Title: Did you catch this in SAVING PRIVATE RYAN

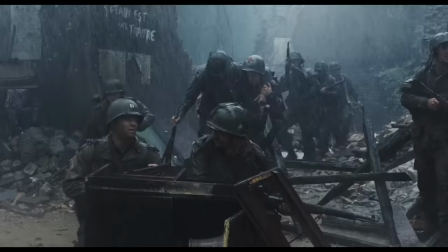8:16 It reads Patin est a trait, which translates to Patin is a traitor.
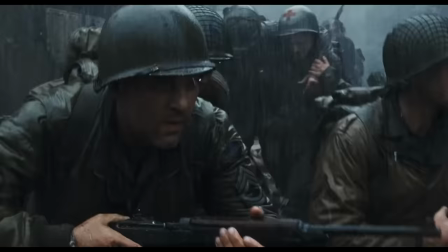8:20 Philippe Patin served as a prime minister and marshal of Vichy, France, and was seen as a Nazi collaborator.
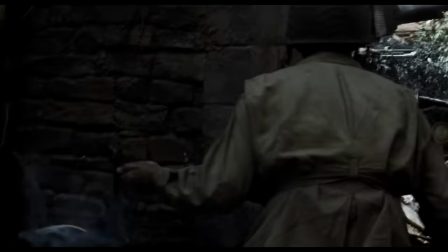8:26 Look closely at the Tiger tank during the bridge battle and how it has a strange rigid surface.
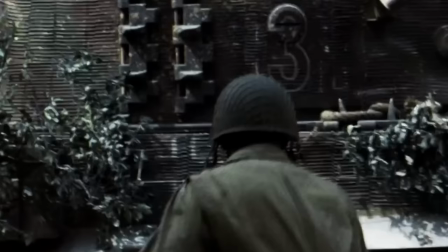8:31 That's because it's covered in zimmerit, a defensive putty-like substance that keeps magnetic tank mines from attaching to the vehicle.
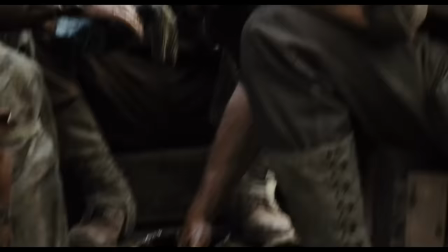8:38 Miller and his soldiers were obviously expecting this, which is why they made sticky bombs in preparation for the battle.
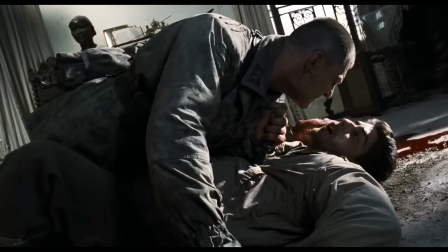8:43 In the final stand at the bridge, Captain Miller's fate is sealed by a German soldier, the same soldier who stabbed Private Stanley Mellisch, played by Adam Goldberg.
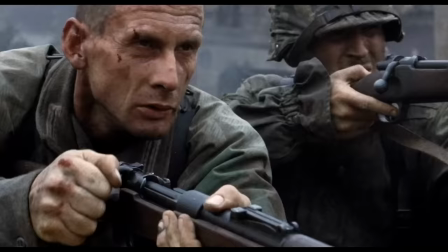8:52 The filmmakers make a bold statement with Captain Miller's death, when he's shot, it's treated without drama.
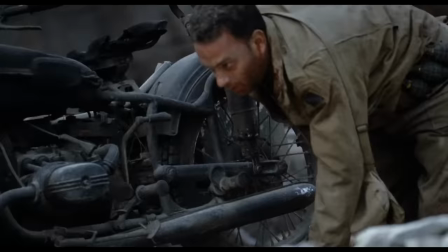8:57 As the audience, we watch it happen from a distance. Captain Miller falls, like so many other nameless soldiers in the movie, without fanfare or emotion.
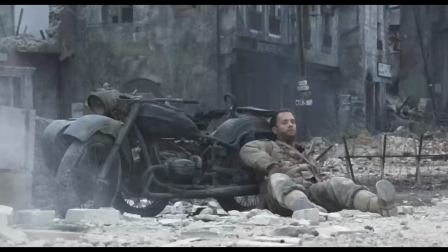9:05 Though we're treated to the final moments of the battle from one of our hero's perspectives,
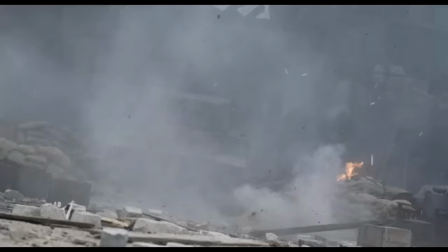9:09 and Miller gets his poignant final words, For that moment, we're reminded of the merciless indifference of war.
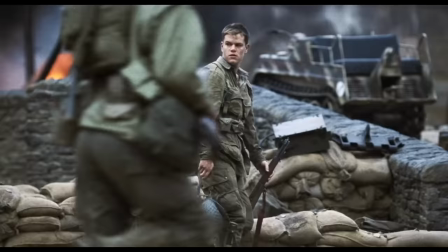9:14 Regardless of its traumatic content, Saving Private Ryan was praised by many veterans of World War II.
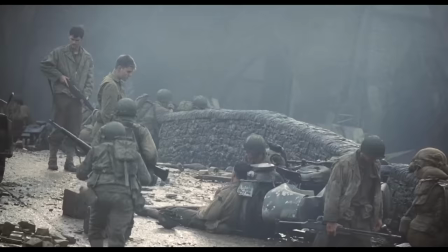9:19 One well-known veteran of the war, James Doohan, also congratulated Steven Spielberg on the film's authenticity.
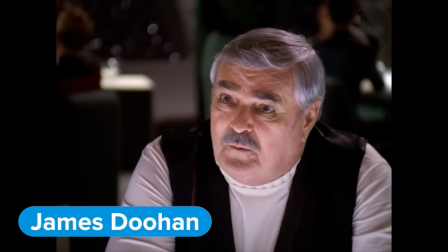9:25 If his name isn't familiar to you, maybe his famous character Scotty is. Doohan played Lieutenant Commander Montgomery Scott in the TV and film series Star Trek.
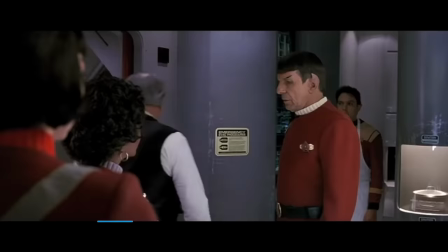9:33 Doohan participated in the storming of Normandy on D-Day at Juneau Beach as part of 3rd Canadian Infantry.
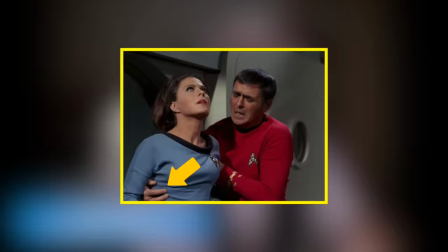9:40 He was wounded in the leg during the war and also lost the middle finger of his right hand, a wound he would hide from cameras while performing on screen.
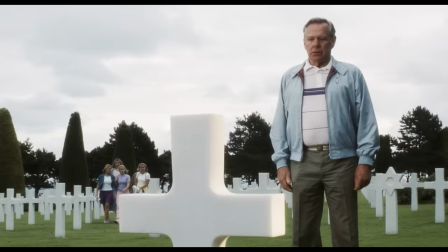9:48 I hope you liked the video and found some fascinating new insights into Saving Private Ryan.
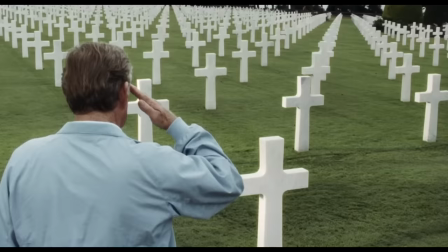9:52 Make sure you subscribe to MovieLogic for more daily movie facts, trivia, and easter eggs, and to all you veterans out there, we sincerely thank you for your service.